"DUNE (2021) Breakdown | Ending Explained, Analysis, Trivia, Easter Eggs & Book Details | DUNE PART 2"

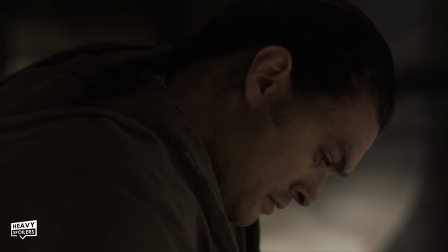20:39 Duncan says...
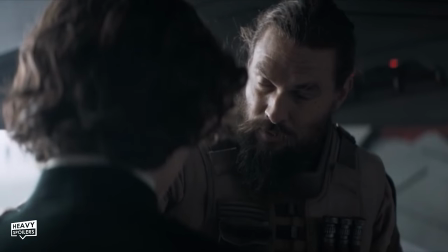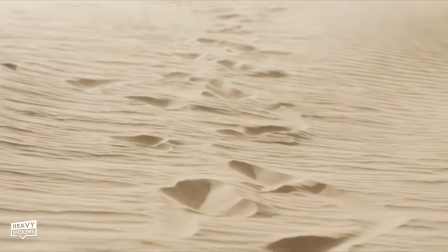20:46 Which I think is a very layered quote. Now huge shoutout to TurnerSC on Reddit who broke down what this could mean.
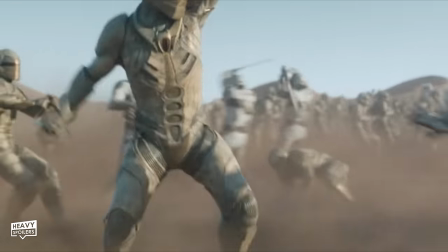20:52 They state Pauls visions show possible outcomes and the closer he gets the more that he can change them.
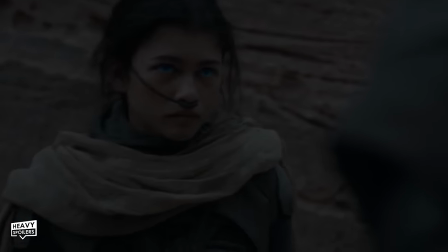20:57 Dreams can help you get a glimpse into the future but it's only when you're awake that you're able to act.
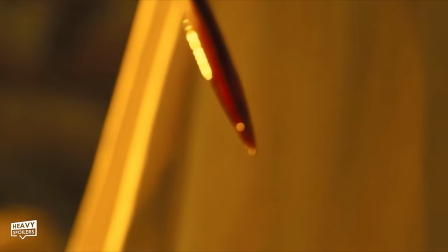21:02 Paul seeing dreams of himself dying is the story of his death in which he will then waken as the Muad'Dib.
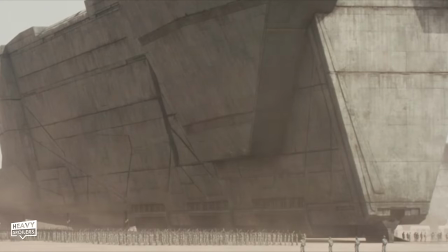21:08 Duke then explains what his goal is for Arrakis and how it will actually make them even more powerful.
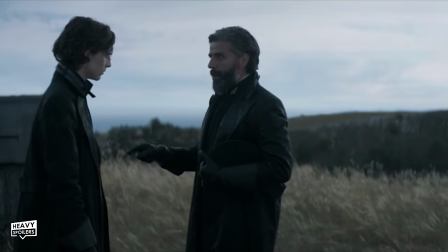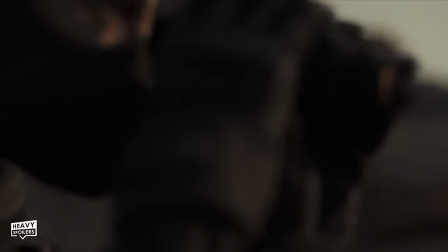21:21 This plays off in the end with Paul finally realising he's able to attain that.
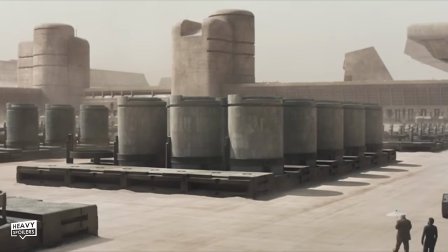21:27 This will mean that they have complete control of all the necessary resources and truly be the most powerful house in the universe.
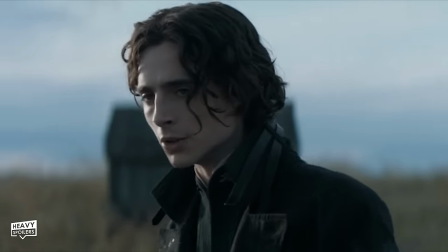21:33 Paul wrestles back and forth over whether he's the future though and the Duke ends up showing him his ring.
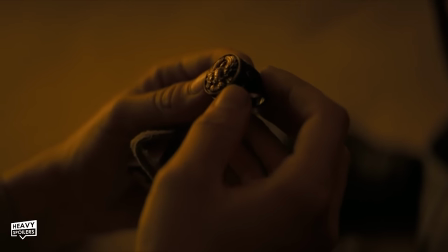21:38 Later when the Duke dies Paul ends up wearing this showing how he's now stepping closer to his destiny.
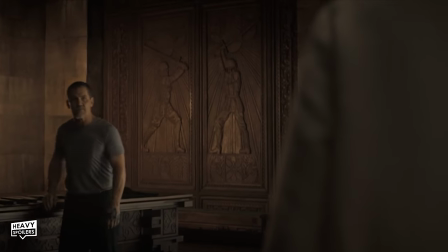21:44 Now from here we then meet Gurney Halleck with Paul mentioning how he recognises his stride.
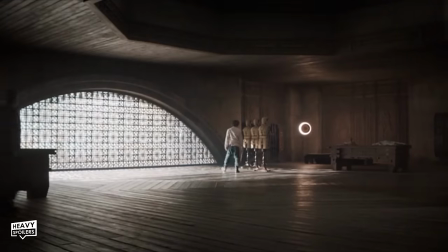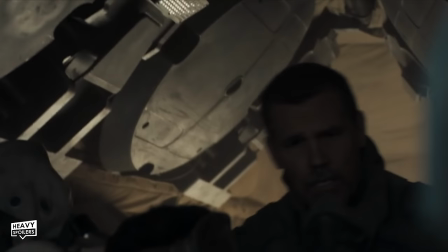21:55 This is something he touches upon later when Gurney rescues him in the desert.
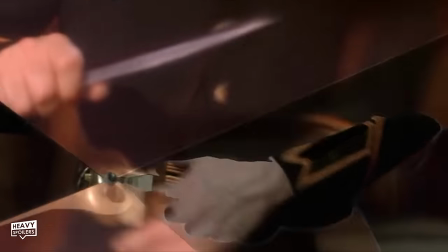22:01 At this point we get a demonstration of the shield which in the David Lynch films were these big blocky Tron things.
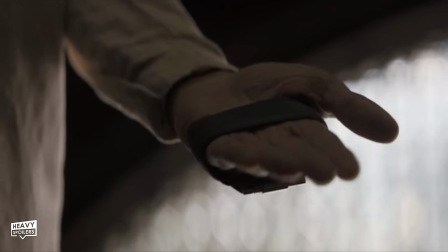22:08 Here though they're completely transparent except for when they get struck by a weapon. The way they work is that if something strikes fast then the shield is capable of blocking it completely.
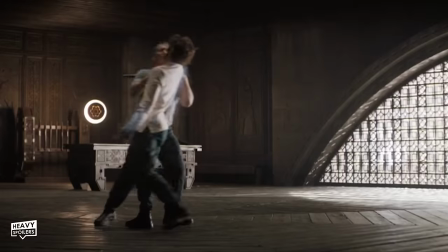22:17 This is why guns are completely useless because all it's gonna do is get blocked like you when you say this video's mid.
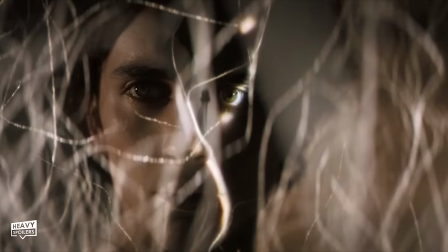22:24 Whenever we see the missiles the hunter seekers later on you'll notice they slow down before hitting their target.
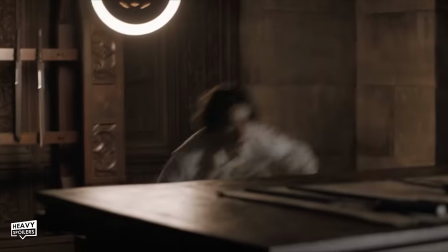22:28 With a blade you can also strike slower and this is why we see them going through the shield. This is signified by turning red and as we know red means dead.
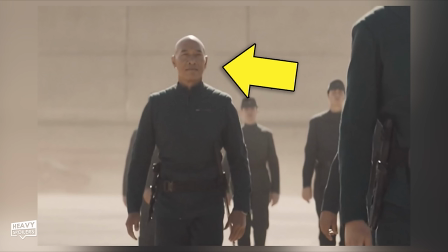22:38 This fighting style was also developed by Roger Yuan who based it on Filipino martial arts.
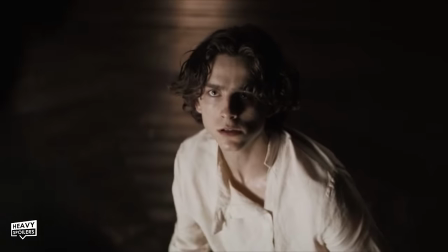22:42 This is refined and almost like a dance as the Harkonnens are far more brutal.
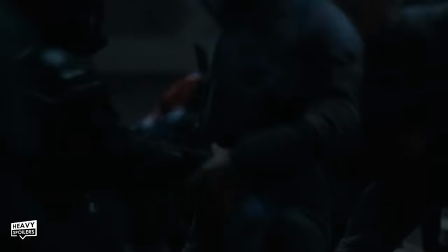22:47 That was based on Mongolian fighting styles to culturally show the difference between the two. From here we cut to Gidi Prime and come across Baron Harkonnen.
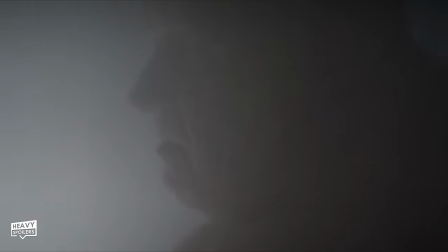22:55 Morbidly obese, he's now at the point where he has to use anti-gravity tech to propel him in the air.
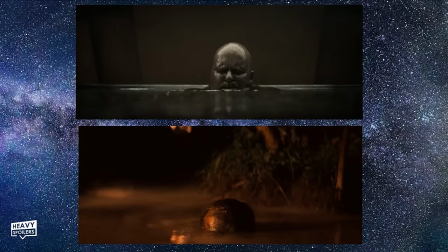23:01 Later they also allude heavily to Apocalypse Now with his head rising out of the pool similar to Captain Willard.
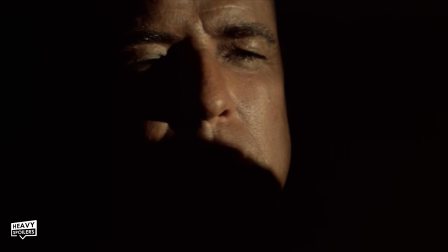23:07 However he's definitely more in line with Colonel Kurtz who too often was seen completely basked in shadow.
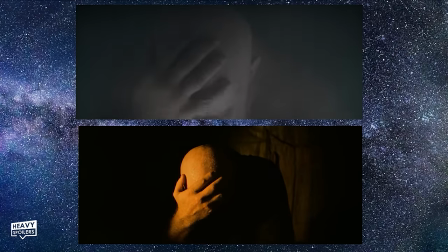23:12 In the scene we watch him running his hand over his head which is something that Marlon Brando also did there too.
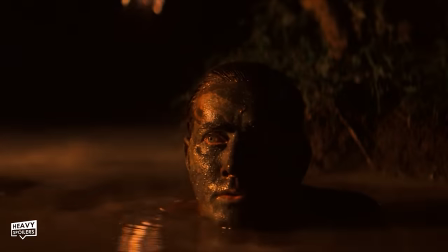23:18 In that film the pool was sort of like a baptism in which he arose as something new.
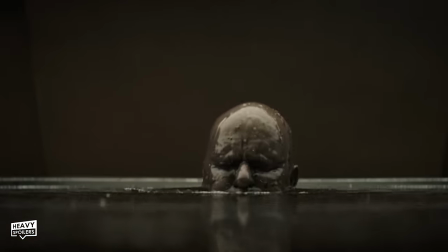23:22 For June it's almost like him rising from black oil, born again after surviving the attack. Villeneuve said he saw the Baron as a human in Rhino form and Rhinos of course also take mud baths.
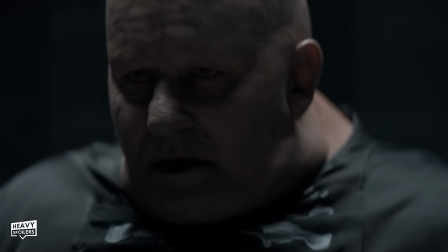23:33 He realised that bringing the character alive was gonna be what was either gonna make or break the movie.
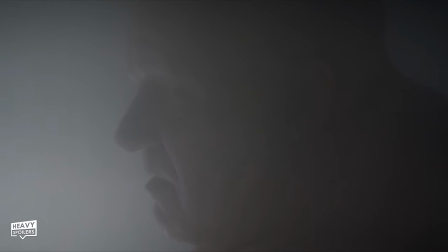23:38 Like medieval times they also looked at figures there in order to go with how they designed the fat suit.
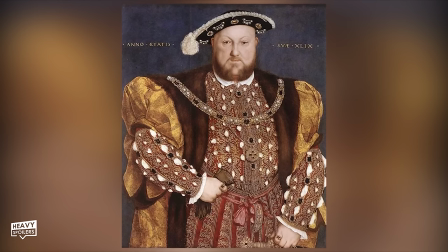23:43 Being overweight that used to symbolise decadence and wealth however there is a reason for why this is the case.
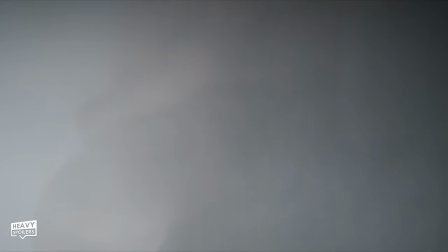23:49 Might spoil the next movie so we're just gonna skip her but either way they end up covering him in mist so you can imagine how large he is.
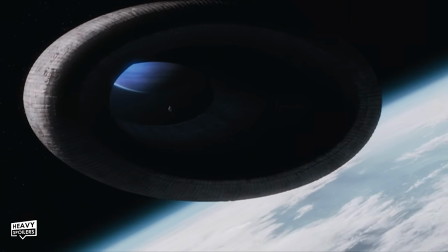23:56 At this point the Bene Gesserit go to Earth and we can see them moving through a tunnel out in space. It's thought that the Spacing Guild are capable of folding out which is something we witness in this moment.
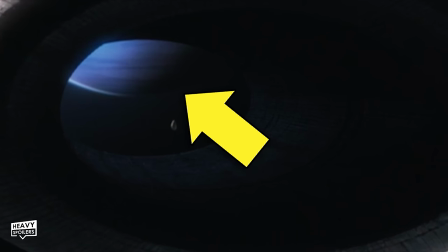24:06 If you look closely you'll notice a blue planet on the other end of the tunnel which is where the Gesserit have come from.
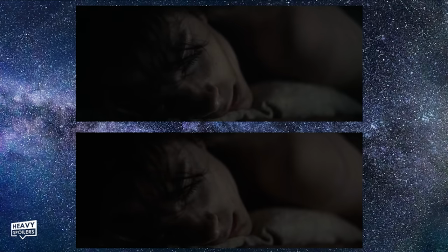24:11 Cutting across to Paul we once more see him lying in bed with his shot echoing the one from the beginning.
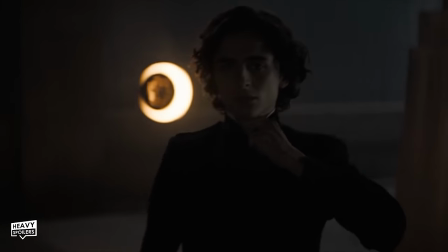24:16 Taking him out to the gum jabbar test you can also see him already pulling at his collar.
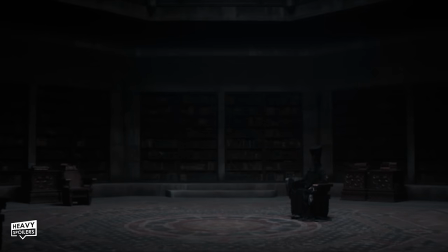24:21 This could be because he's already experienced this in the previous stream and he knows that the needle is about to be at his neck.
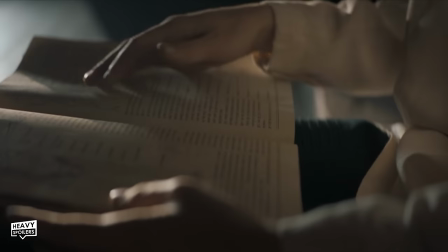24:27 Yue then talks to him in Mandarin which at this point is an old language from Earth. Helps to show how well Red Paul is and how he's studied several different languages.
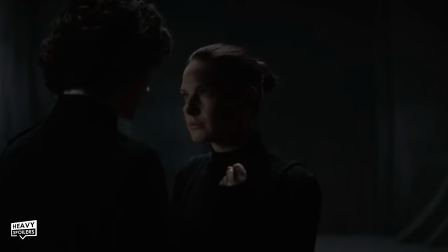24:36 You also see Lady Jessica start using sign language which in the Dune world is called Battle Language.
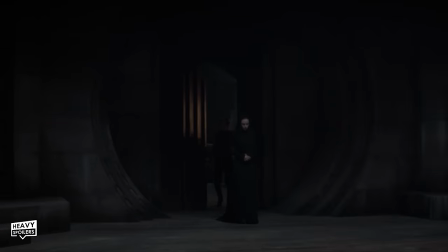24:41 This was used so that communication could be kept silent and not intercepted by any spies or enemies.